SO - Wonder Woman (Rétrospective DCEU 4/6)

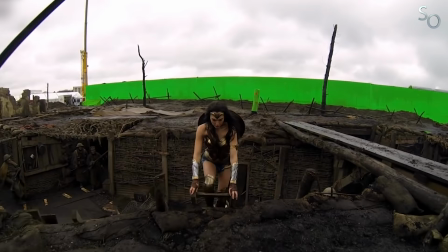Cette séquence est clairement la grande réussite du film, exprimant pleinement l'idéalisme du personnage. Et le plus drôle, c'est que pendant la production du film, cette scène a fait débat.
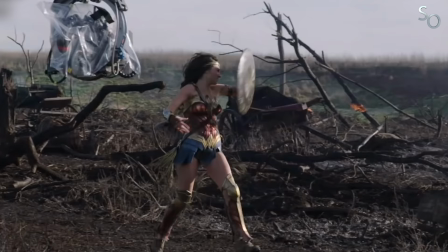Et s'il a été reporté que c'est la Warner elle-même qui était contre, Patty Jenkins est cependant intervenue pour expliquer qu'il s'agissait en réalité de l'équipe technique qui ne parvenait pas à en saisir les enjeux.
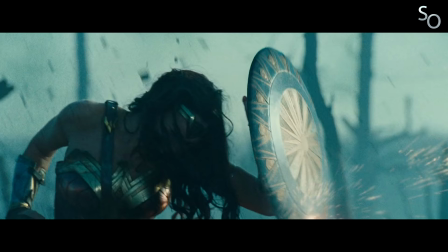Pour cause, il s'agit simplement de Diana qui court et bloque des balles. Elle n'affronte aucun ennemi et c'est cette absence de menace bien définie qui a confus l'équipe.
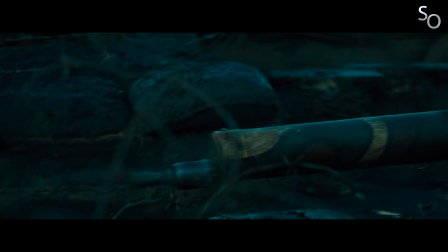Et effectivement, en général, dans ce genre de morceau de bravoure, un héros affronte un méchant. C'est comme ça que ça marche.
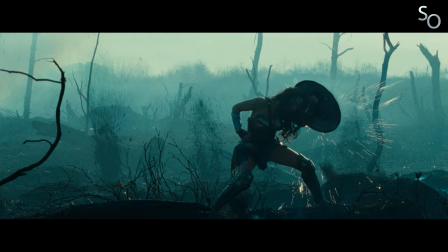Mais ce n'est pas une scène centrée sur les méchants, c'est une scène centrée sur le personnage principal et nécessaire à son parcours.
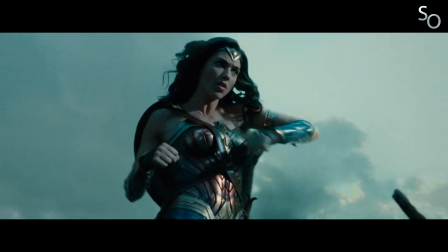Là, sur le champ de bataille, Diana devient l'héroïne qu'elle a toujours rêvé d'être. Mais devient-elle Wonder Woman pour autant?
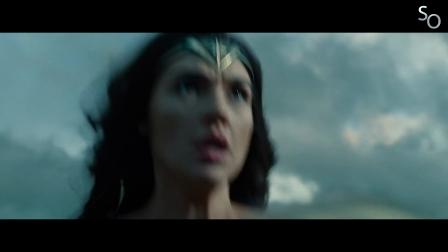Non, car au fond d'elle, elle est toujours une enfant. À ce moment précis, Diana s'enfonce dans l'erreur, redonnant à la guerre un aspect simplement héroïque, bien éloigné de la réalité. Et donc, Diana ressort apparemment vainqueur de ce combat. Elle a sauvé les gentils et neutralisé les méchants, bref, tout semble aller pour le mieux.
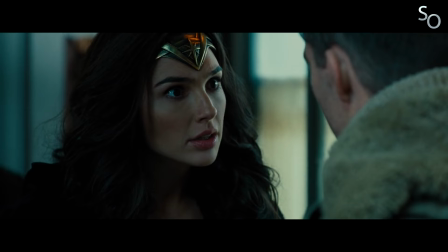Sauf que sa vision des choses profondément naïve n'est toujours pas remise en question, car ce n'est pas en gagnant que l'on se remet en question.
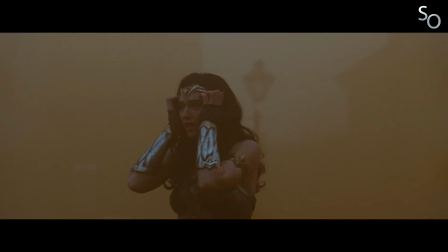C'est au travers des défaites et des pertes. Plus tard, le village sera donc gazé par les Allemands, ne laissant aucun survivant.
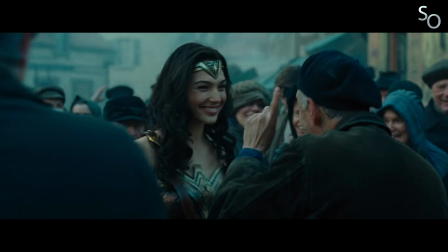La séquence est très forte émotionnellement, car elle met le personnage face au non-sens de la guerre. Son acte de bravoure n'a servi à rien, elle n'a sauvé personne, elle leur a simplement donné un jour de répit.
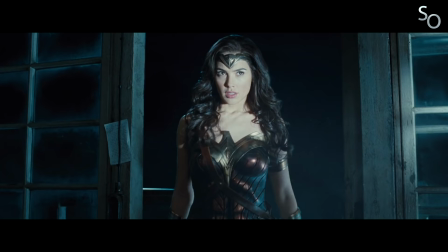Pour la première fois, l'héroïne se rend compte que son idéalisme a des limites, et que le monde réel ne fonctionne pas comme elle l'imagine.
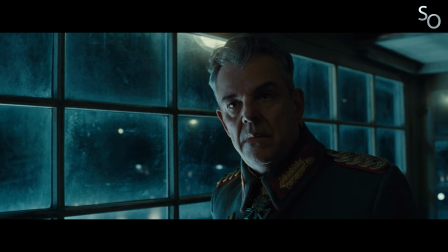La séquence suivante se veut être l'étape ultime de son parcours, son face-à-face avec son ennemi Ares.
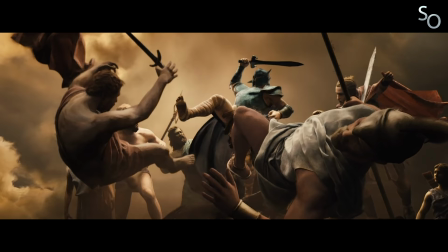Diana est en effet persuadée que si les hommes se font la guerre, c'est parce qu'ils ont été pervertis par Ares, qui, toujours selon elle, se cache sous les traits du général Ludendorff.
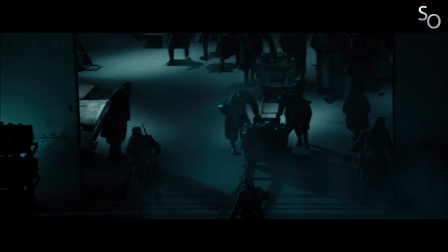Elle ne peut accepter le fait que les hommes puissent naturellement faire le mal. Diana en vient donc à le tuer, sauf qu'une fois le général mort, les soldats ne s'arrêtent pas miraculeusement, et la guerre continue.
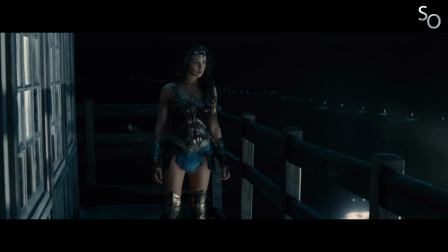Diana réalise alors qu'elle avait tort, et que ses convictions n'étaient qu'illusions. Son monde s'effondre. Les hommes eux-mêmes sont responsables de la guerre, et il n'existe pas de grand méchant tirant les ficelles dans l'ombre.
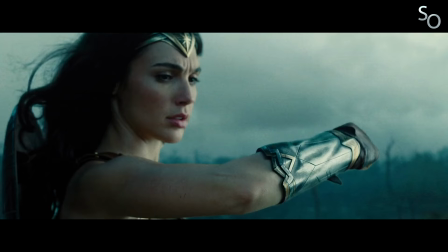Petit aparté. Le potentiel dramatique du personnage de Diana est extrêmement fort. Quand on y réfléchit, c'est un personnage qui part affronter le concept même de la guerre.
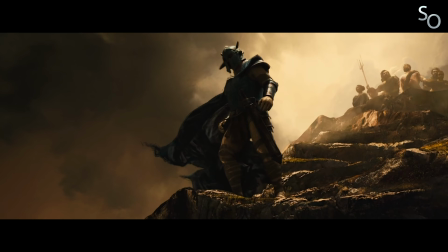Autant dire que c'est un combat sans fin qui l'attend, sauf qu'elle ne le réalise pas, car elle ne voit pas la guerre comme un concept complexe.
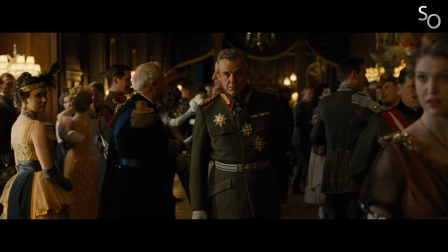Elle lui a donné un visage. C'est tellement plus simple de donner un visage au mal, de rendre concret l'abstrait.
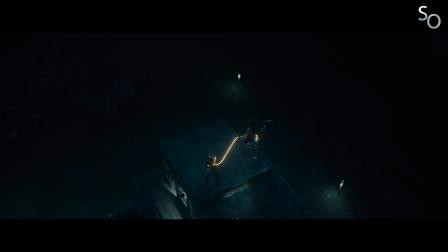Et du coup, j'y vois ici une sorte de critique de la façon simpliste qu'ont les histoires de super-héros de traiter les conflits.
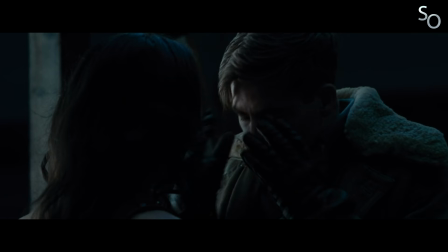En général, pour gagner, il suffit de se débarrasser du grand méchant. Le méchant meurt en même temps que ses idées. Sauf que le monde réel ne fonctionne pas comme ça.
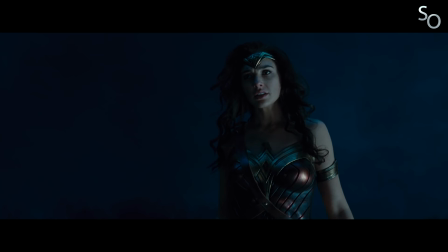Et du coup, Wonder Woman joue avec ses idées, prenant à revers ses principes établis au sein des comics depuis les années 40.
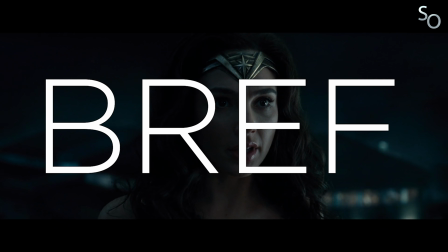C'est marrant d'ailleurs, quand on y réfléchit, Wonder Woman est plus subversive que Suicide Squad. Bref, fin de la partie. Et puis boum, retournement de situation.
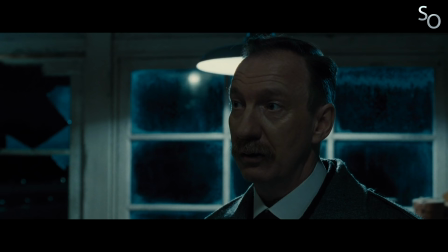Ludendorff n'était pas Ares. Il s'agit en réalité de Sir Patrick, incarné par David Toulis, qui se lance dans un monologue classique de méchant classique.
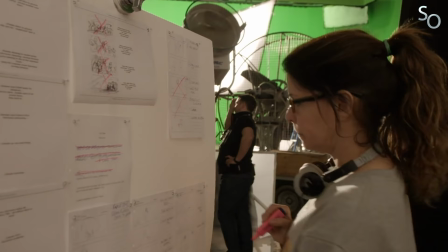Et c'est donc à ce moment-là que le film a dévié pour respecter le cahier des charges de la Warner. Si Patty Jenkins aurait voulu finir le film sur un affrontement plus idéologique que physique entre Wonder Woman et Ares,
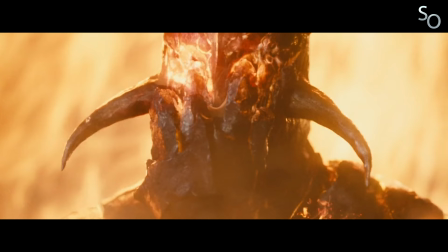ce n'était pas au goût des studios. On a donc droit à un combat spectaculaire, mais qui traîne en longueur et dont le rendu visuel est assez discutable.
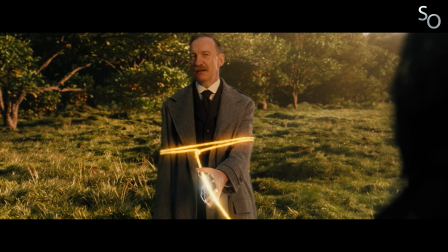Mais le vrai problème, il est purement narratif. Ce combat et son issue viennent gâcher tout ce qu'avait brillamment accompli l'histoire jusqu'à présent.
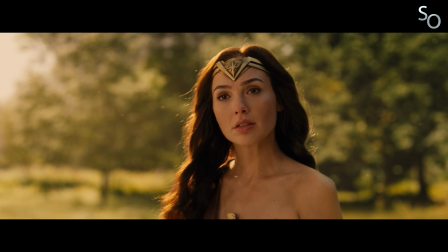Car en apparaissant, Ares empêche purement et simplement Diana de remettre en question ses convictions.
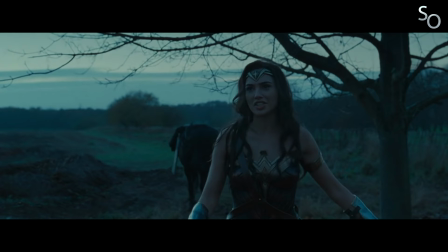Depuis le début du film, on se doute qu'il arrivera un moment où elle réalisera l'étendue de son erreur, où elle se rendra compte que la guerre n'est pas le fait d'Ares et que l'homme n'est pas foncièrement bon.
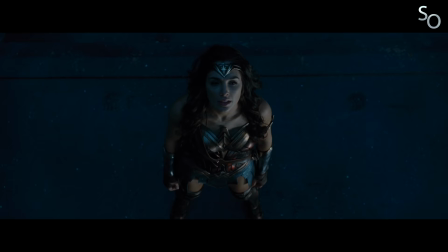Et ce n'est qu'après avoir pris conscience de ces faits que Diana pourra alors faire un choix déterminant.
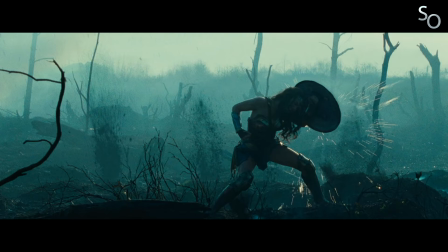Celui de continuer à protéger les hommes malgré leur mauvais côté, celui de lutter contre la guerre encore et encore, bref, celui de devenir Wonder Woman.
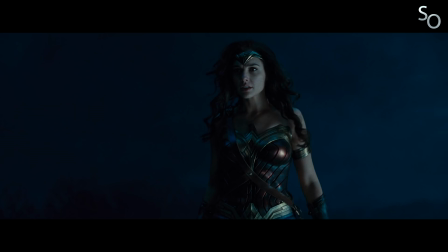On a même eu un avant-goût de cette prise de conscience après qu'elle ait tué Ludendorff et réalisé que ça n'avait rien changé. Et du coup, personnellement, j'attendais que l'issue du combat contre Ares vienne enfoncer le clou. Mais non.
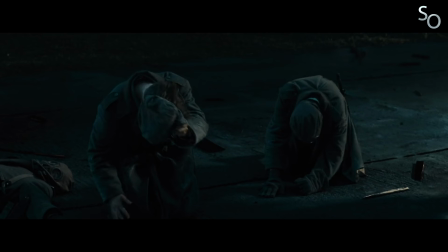Ares a beau déclarer qu'il n'a que légèrement influencé les hommes dans cette guerre, bah n'empêche qu'une fois vaincu, les soldats allemands cessent d'être combatifs et la guerre s'arrête.
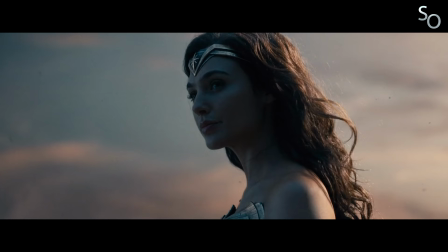C'est nul. Je comprends pas ce revirement. Pour moi, ça gâche véritablement le message du film et tout le parcours du personnage.
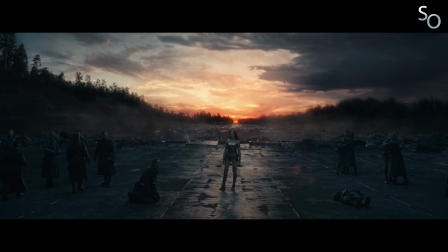Après, c'est peut-être pas le cas, peut-être qu'ils sont simplement exténués et que du coup ils arrêtent de se battre, mais pour le coup, je trouve que c'est fait de façon hyper maladroite.
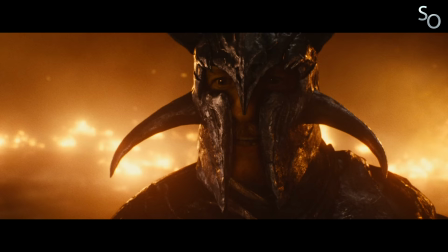Je veux dire, au final, qu'est-ce qu'elle remet en question? Qu'est-ce qui l'a fait évoluer?
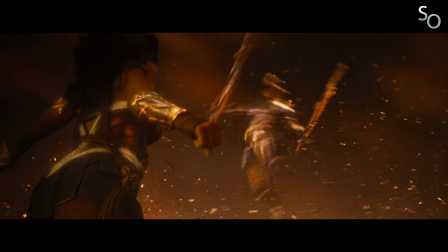Ainsi, à cause d'un curieux manque de maîtrise dans l'écriture, l'histoire se prend littéralement les pieds dans le tapis à 15 minutes de la fin, et c'est vraiment dommage.
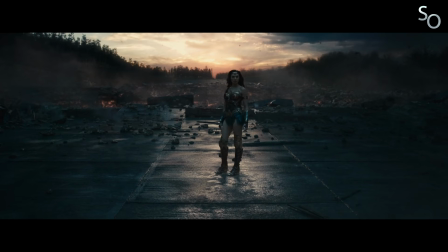Tout ça résulte donc en une désagréable sensation d'inachevé, comme si le film n'allait pas au bout de ses idées. Et pour le coup, je serais curieux de savoir à quoi ressemblait la fin originelle tournée par Patty Jenkins. Bref, il y a du bon et du moins bon dans Wonder
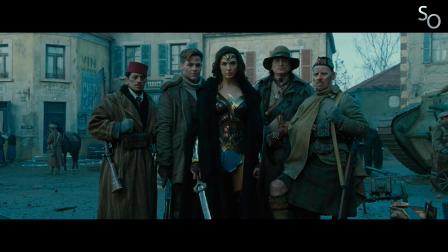Woman. Spider-Man. Globalement, je trouve que c'est un bon film, et je prends toujours beaucoup de plaisir à le revoir.
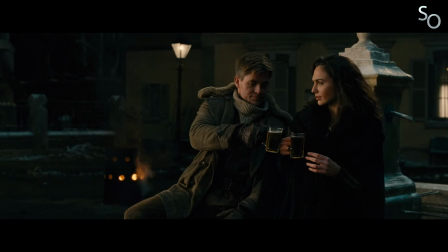Les personnages sont attachants, Gal Gadot est parfaite dans son rôle, et son duo avec Chris Pine fonctionne extrêmement bien.